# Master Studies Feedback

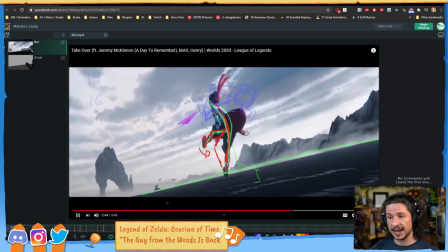[8:16]
It creates this offset and this feeling of drag, so that when you get to this point, same thing. The spacing of the knee, look at how much longer it is compared to the spacing of the ankle.
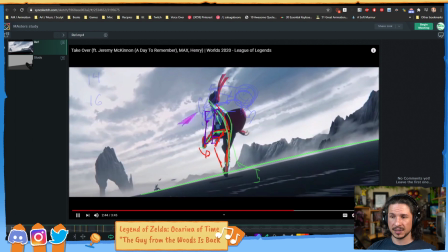[8:33]
If we were to kind of extend it here, it's quite a bit longer. Creates that feeling of drag.
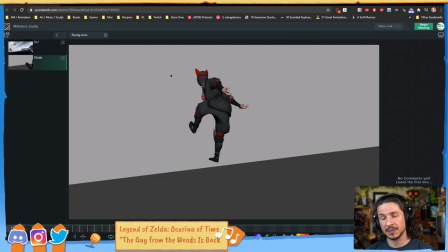[8:43]
Now if we look at here, as it's coming down, it's the opposite. You're starting in this pose. Let's pick a color that shows up. Knee, ankle. And then as we go forward, let's look at this.
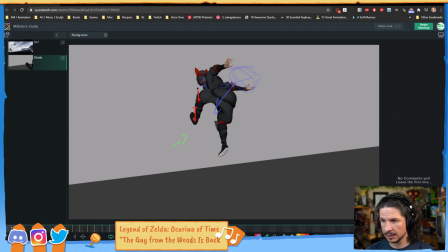[9:01]
The ankle is moving about the same, if not a little bit more, than the knee. So you're losing that drag at this moment here. And then you kind of get a little bit more right there.
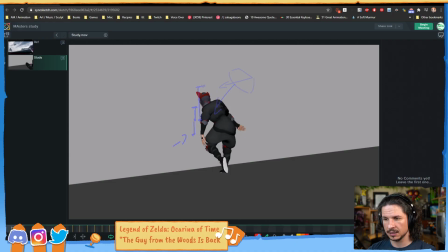[9:19]
It starts to drag a little bit there, but it needs to drag all the way.
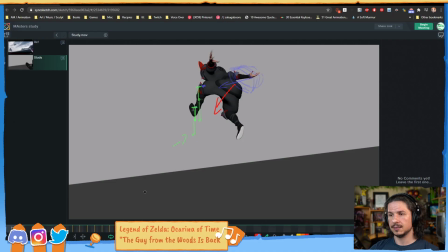[9:24]
That's going to get you that nice kind of whipping motion of that leg. Okay.
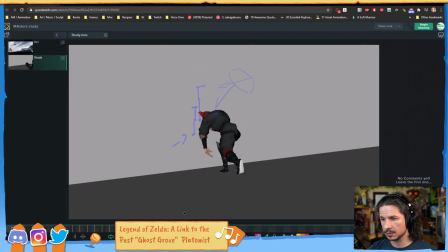Now here, let me double check the reference here.
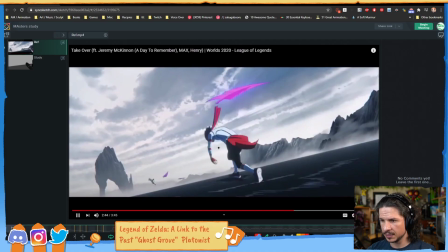[9:48]
Start there, and back, forward.
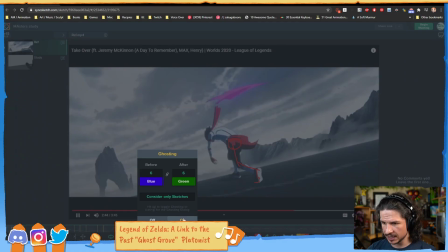[9:54]
Okay, this is always a tricky moment.
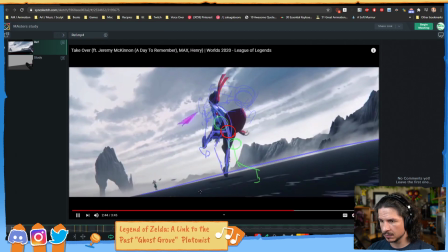The thing that I'm looking at is the arc of the hips. Right through here.
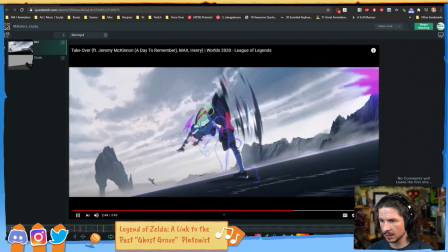Okay. That's actually a little higher. So it goes forward, back, forward.
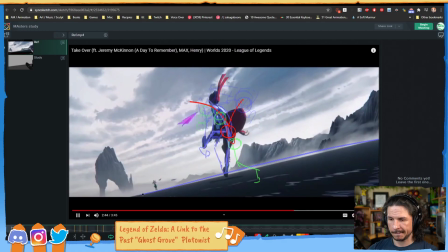[10:30]
So there's a little bit of a loop right there. Now this creates an anticipation for the big jump.
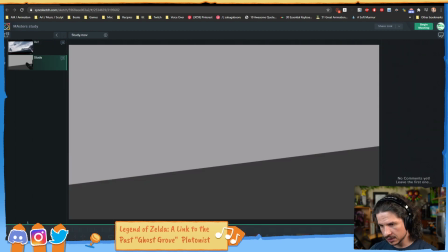[10:38]
And in yours, you do have that. But the problem is that because you're adding, again, this is the going from 2s and 3s and even 4s to 1s, is you have to fill in that kind of gap yourself.
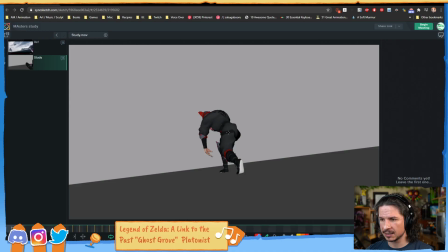[10:56]
And what's happening because of that fill in the gap is that the angle of the jump is losing itself. So what do I mean by losing itself? If we watch here, it comes down
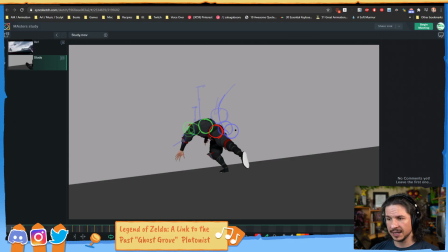[11:16]
around, just like what we were seeing in the reference, but then instead of going up in the reference, it goes this way. Here it's actually going forward, and then it goes up, and then it goes down, and then it goes up.
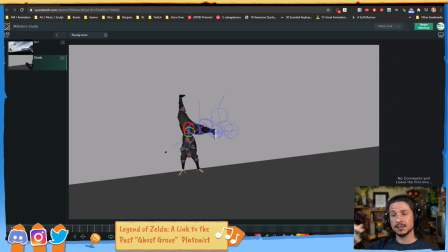[11:30]
So it's kind of launching himself forward and then bouncing across, which is losing some of that momentum. If he's anticipating down this way, you want to push that out the other way to make that as powerful as you can.
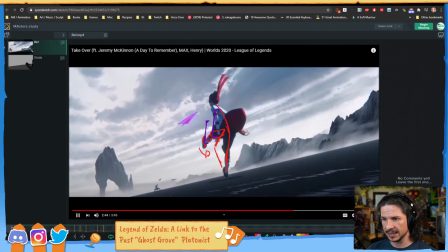[11:47]
And this is what we're seeing here, is as he anticipates back,
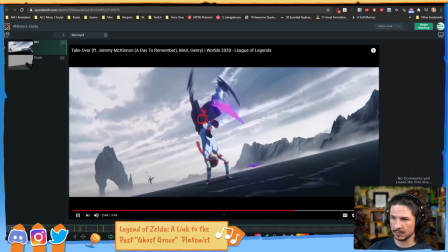[11:52]
up, and then it keeps that momentum up until he finishes the flip and comes down. So really watch that momentum of the hips there.
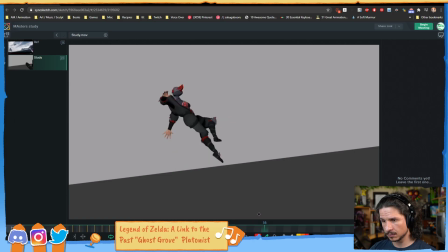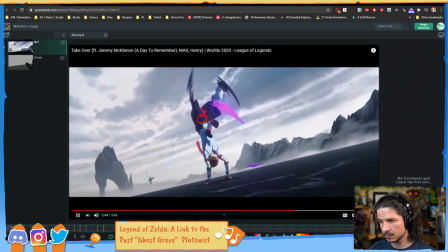Okay, so here you're dealing with a big change here.